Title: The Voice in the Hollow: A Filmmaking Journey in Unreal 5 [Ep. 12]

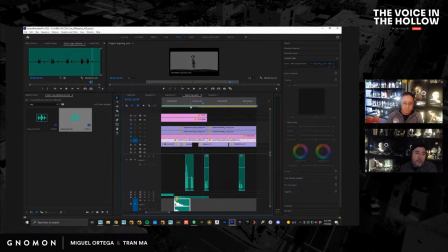43:33 So, but yeah, but that's putting together a shot from beginning to end. So does anybody have any questions on that so far?
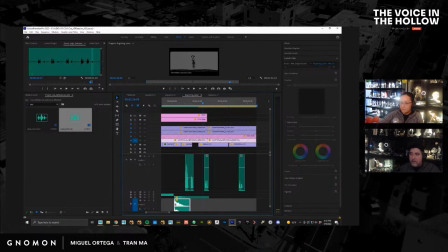43:50 You guys have a question, should ask. That way we don't feel like we're talking into the void. So, let me see. Nope.
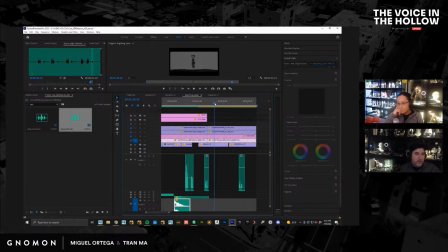44:05 Okay. So what else? So, okay, so now we need another shot. We need, so I have this one here. This is another one that I just did.
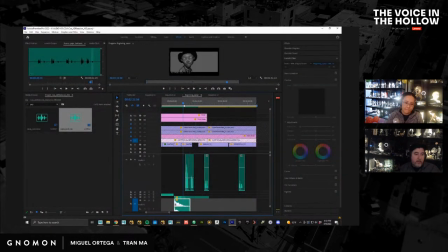44:18 So one thing that I, like this next shot, I don't know what the hell I'm gonna do at all.
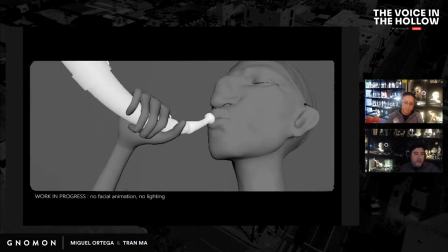44:25 So she's in the trance. That's broken by the father.
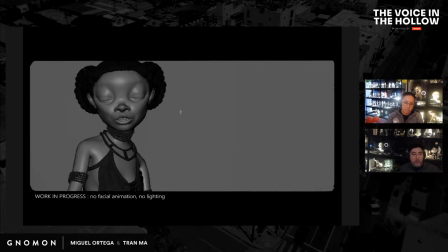44:34 She's pulled out of the trance. Camera moves much faster than pretty much any other shot in the entire thing. It jerks back because she's coming back into consciousness, right?
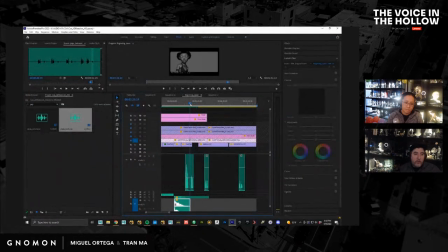44:45 And now what is she seeing? So I need to show the father and the sister. So do I want to do a POV, or do I want to show them already down there? I think I'm going to do a POV, so let's come back over here.
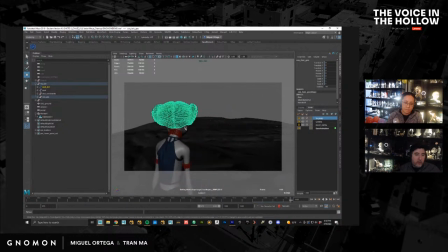45:06 It would be a shot like this. I may make her walk into frame like this, or if I don't have the animation for it,
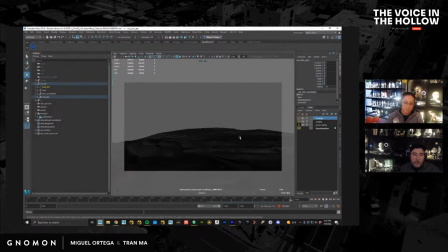45:21 exact movement that I want, I could just do this trick where you just basically dolly back, and then at the end of the shot, she's in it. So it kind of suggests that she walked up to that point
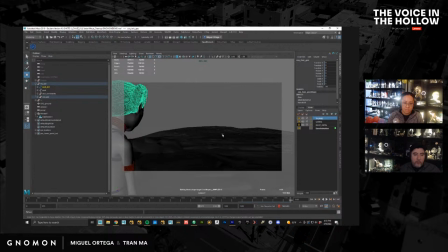45:38 in the meantime while the camera wasn't looking at her. So it would be something like that, her POV of her father and the sister. Now, I don't know if this is the right thing, or if I should do it like this and have them both together
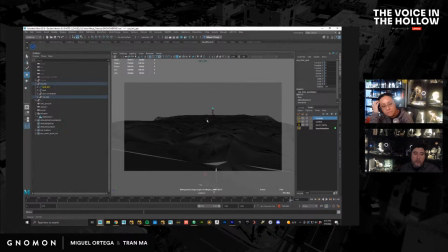45:57 and her in the distance feeling small and insignificant. But I know I want her to call him, so I may do this, then cut to her calling him, then cut to
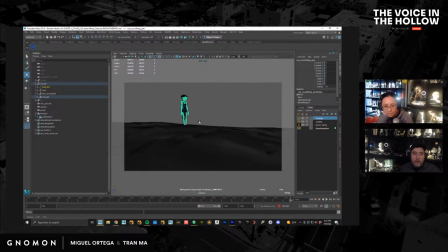46:15 them walking away, and then cut back to the one that we just had, which was her feeling rejected. So, all right, so what are we going to do here? So let's try that first.
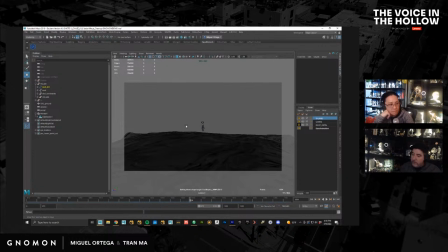46:28 So, give me 1 second. Let's see what that is. Okay. So let's just go to file. Which one do I have here? So I'm going to open, I'll import one of the rigs.
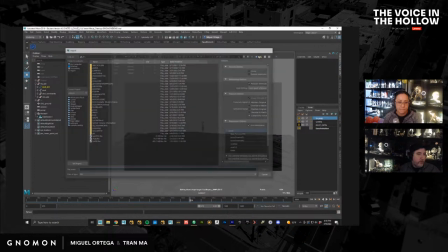46:46 I'll import the father. Actually, let me find the father shot first.
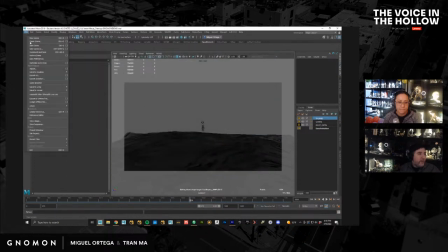46:52 So I'm going to save this. I actually have no idea what part of the sequence I'm going to use. So let's find it. So I'll save all this.
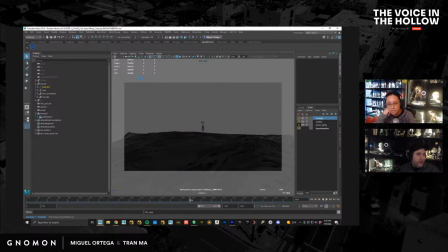47:05 The father rig still has a couple of issues, but we'll go around that. So, okay. So we'll go to a new scene.
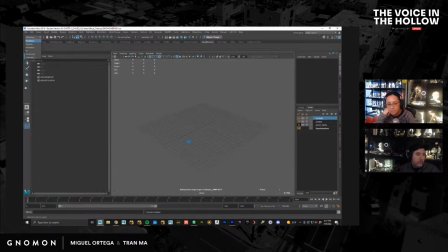Okay, we'll open up the dad rig. Let's bring in the geometry first. Probably should have just kept it from that one, but that's okay. So we have this.